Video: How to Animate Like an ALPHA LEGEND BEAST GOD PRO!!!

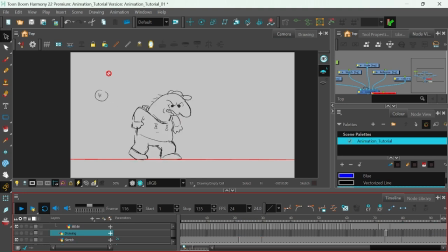261s
We got the most important parts down, and now's probably like a good time to talk about some more of the epic 12 rules, like exaggeration and appeal. So appeal is pretty general. It's like just make the pose like look good visually.
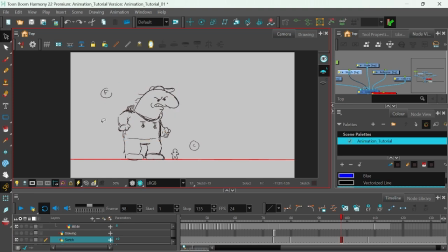281s
It's kind of like just art fundamentals, like shape design, shape language.
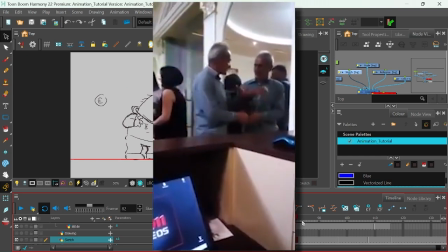286s
So good one is like mirroring, or to avoid mirroring,
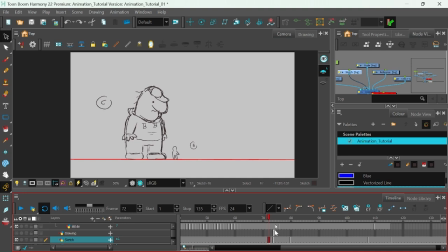291s
which is when a drawing is like the left and right sides are too similar. With this one, I could have just drawn his hand very similar to that.
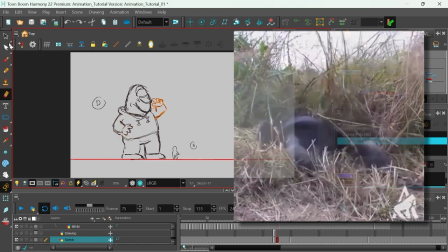304s
Like, to be honest, it's a little boring. So it's good to like just make one arm be doing something a little different Same with like the legs.
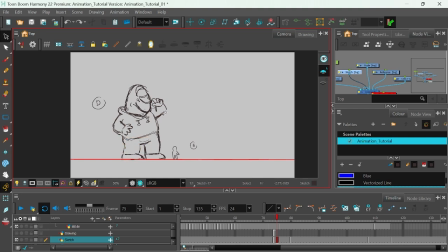313s
One's a little bit bent more than the other. Like you don't have to go too crazy. It's more of a rule of thumb, but it just makes for like a more interesting image. Like this, arms are kind of similar, but you see they're like different angles. Same with that.
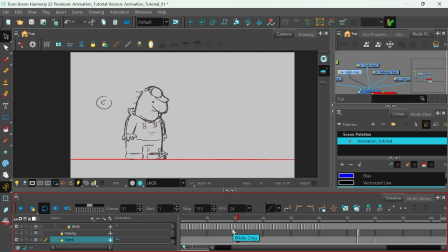326s
Like that arm's just a little more raised, a little different. So yeah, just use that little nugget of information. Using the silhouette test is a good one, where that's basically where if you just completely black out your drawing, you can sort of tell what's happening.
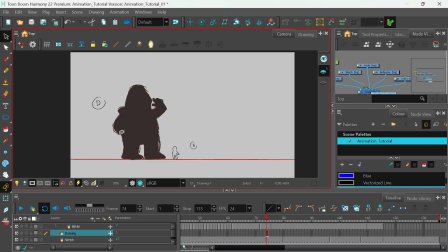345s
You know, I blocked out this one. You know, this isn't the best example because he's very like scrunched up here, but you know, to alleviate that as much as I could, I put his hand out here, like trying to shield himself,
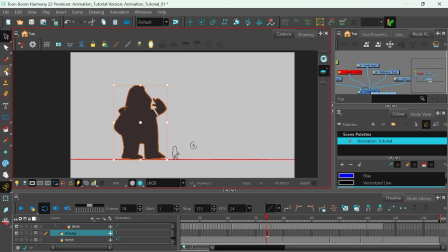360s
shield his face and stuff. If his hand was like too close to him, you wouldn't really be able to tell that there's anything here. Like, what's that pose, right? This one sort of helps it a little bit of like, oh, he's reeling backwards with a hand up. Then, very, very, very important one is staging.
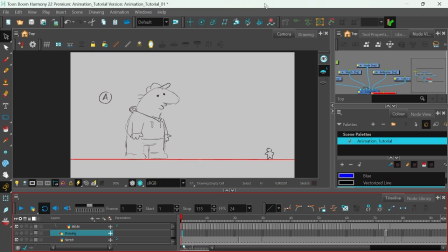381s
Staging is basically balancing who has the attention on the screen. When one aspect is moving, it's probably good to put the brakes on other movement until it's their time to shine. A good example is like this Blibbly going across the screen, like he's like,
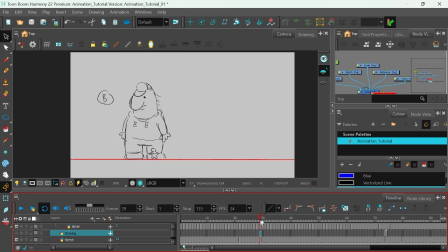400s
and you know, Charlie's pretty still throughout this whole thing because the Blibbly, he's the focal point of this shot right now. So if Charlie was like going just as bonkers, like it'd be too chaotic, you wouldn't know what to look at.
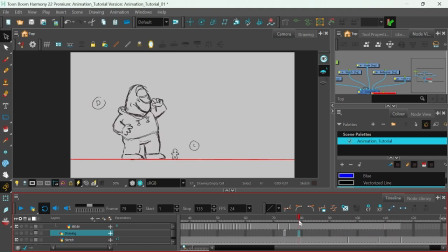415s
And then once he spits, he's very still after that, and now it's like Charlie's doing the movements, right? So one's still, the other's moving. The other, he stops, and then Charlie starts moving, right?
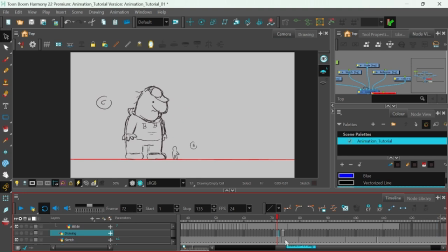429s
That way you're guiding where the audience looks, and it's like a rhythm sort of thing. It's all a freaking epic rhythm. Yeah, so let me do another fast forward and we'll get on to the next steps.
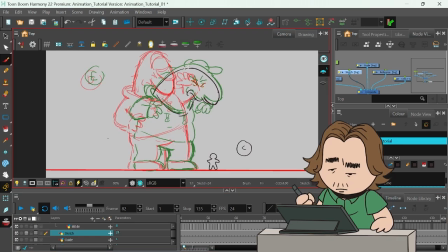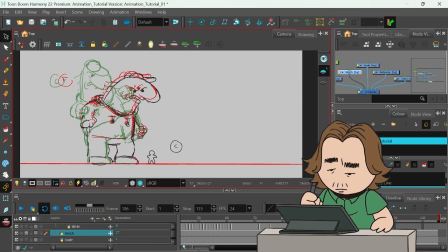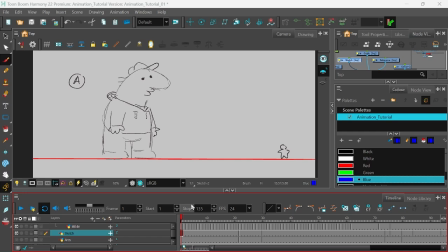461s
Okay, so we are on to the next super cool, mega dope rules. Overshoots and anticipations, which is basically accounting for like momentum in like movements. So like after you do like a really big movement, that energy, you know,
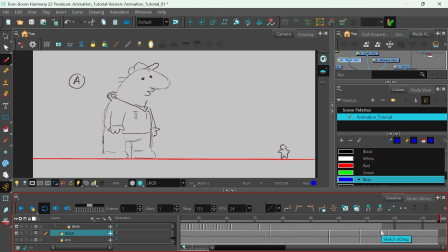480s
it's really good to make the energy like go a bit further than it should, and then have the character bounce back from that. So here's a little example. So he's like, Charlie here, he's like ready up for his stomp, and then he comes down, boom. So what I add is just a little one where he's like a little bit further than he should be stomping, and then he comes back to that.
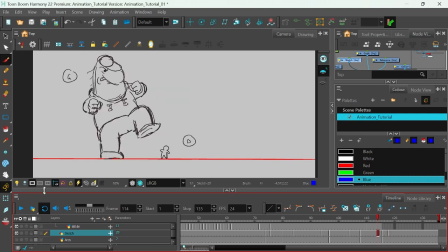500s
So I'll show you how that plays.
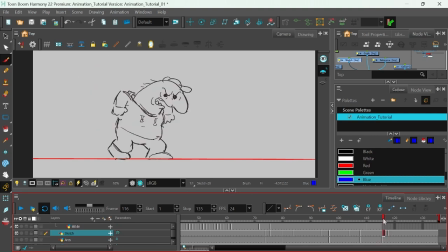502s
He goes doom, doom, doom, doom, and that makes it a bit more believable, look a bit more natural. As well as that, anticipation is like, it's kind of like a spring, you know, when someone does a big movement again,
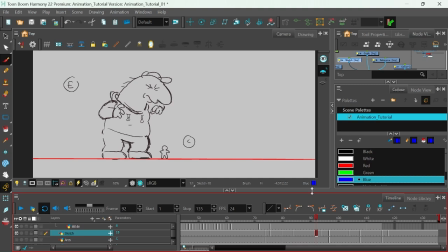519s
you want them to gather up that momentum and that energy to move that far distance. So Charlie's like, his face is like scrunched up here, and then he's going to move to here. So I make him go scrunch up a bit more and then move to here.
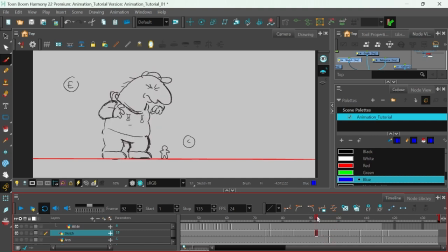535s
And that just, it really helps sell that movement. It makes the character feel more alive. I'll show you the full thing now with those in effect.
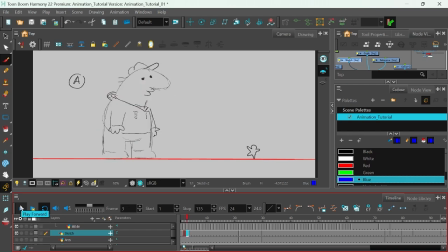550s And he goes, oh, fuck you, Blibbly.
Yeah. But see, he's like actually a bit more alive now.
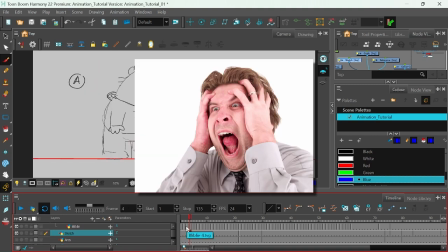557s
He's like a human. So next thing I'm going to do is I'm going to do the breakdown poses, which it's kind of like just fleshing out the movements a bit more.
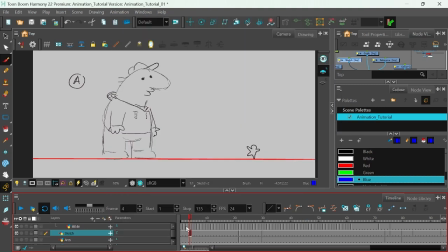565s
And whenever you're doing breakdowns, we go to our next boom, awesome, super dope principle rule, which is arcs. Usually, really good way to make a character's movements look good is to make them move in curves and arcs and all that jazz.
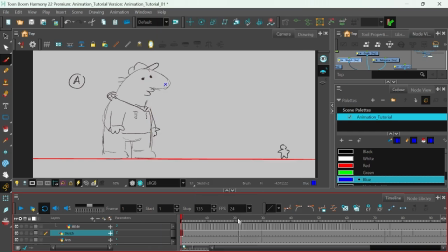583s
I've drawn a couple here as an example. So when Charlie like looks across, we're gonna think of the way his nose moves in an arc, because if you draw in a straight line, it's very stiff and a bit robotic. I've drawn a couple here like that, and I'm gonna fast forward.
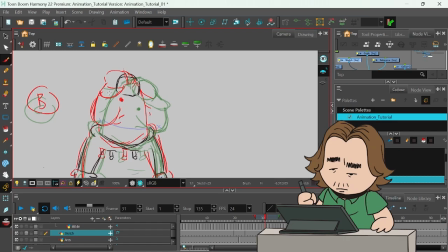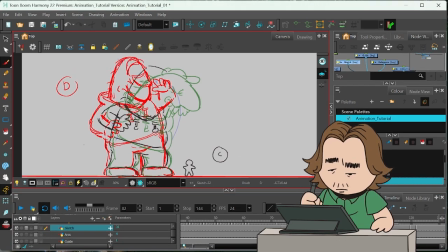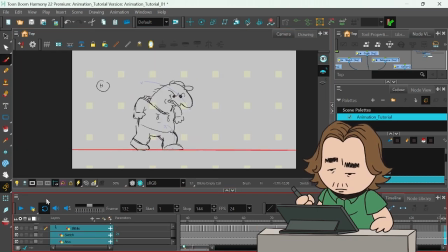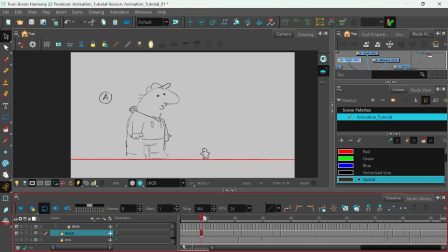622s
that's done, and breakdowns are completed. Let me just do a little run through.
He goes, whoosh, yeah, fuck you.
Awesome. So, you know, we followed the arcs.
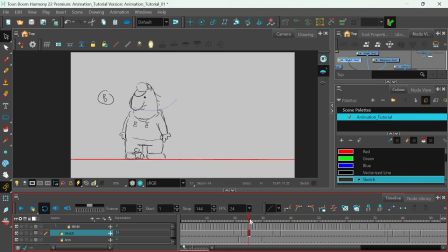639s
He goes, wong. His nose follows that arc. It's very fluid, very awesome. So a good example here is of another one of the 12 rules, which is you can call it timing, you call it spacing, whatever.
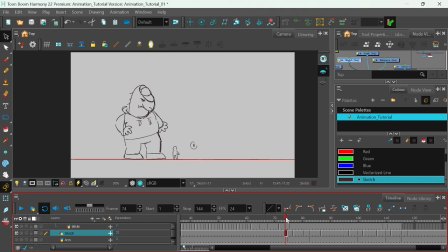658s
Basically, where you draw the pose relative to the keyframe or the main poses is it'll show the speed. So like, see, the distance between here and here is quite big, so you're going to perceive it as like really fast,
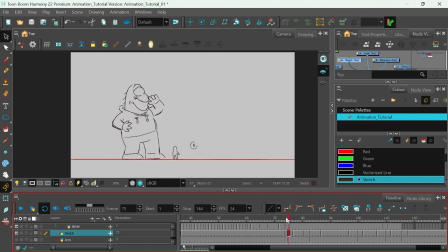677s
but the distance between here isn't as big. So I wanted the movement here to be like fast, and then the movement here to be slower, so it looks like whoa. And then another really cool, awesome, super principle move, squash and stretch.
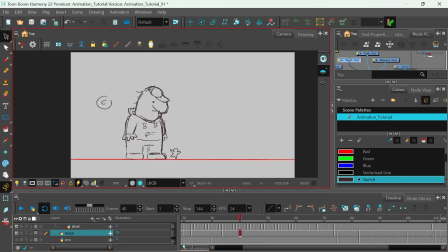696s
I've utilized squash and stretch mainly on the Blibli here.
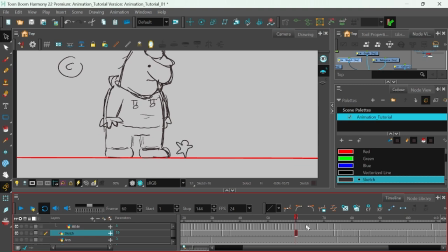700s
You'll see when he goes to reel back in anticipation for his spit, he does his anticipation, and then he's overshoot, he stretches, and then he comes back. He stretches a lot, and then he bounces back into a more blobby shape.
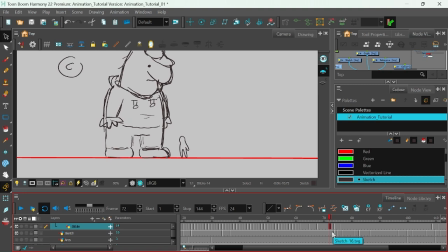717s
And stretching and squashing your things in like really crazy movements, it just adds a sense of fluidity sometimes, but you just use it within context, like when you need to, like here, because this is a very silly character.
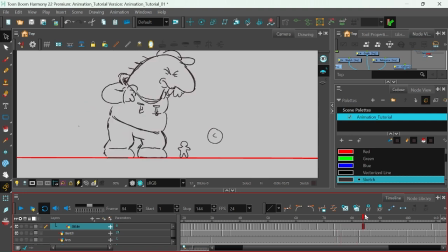733s
Alright, next step, I'm going to add some in-betweens, and you get to watch that. How cool.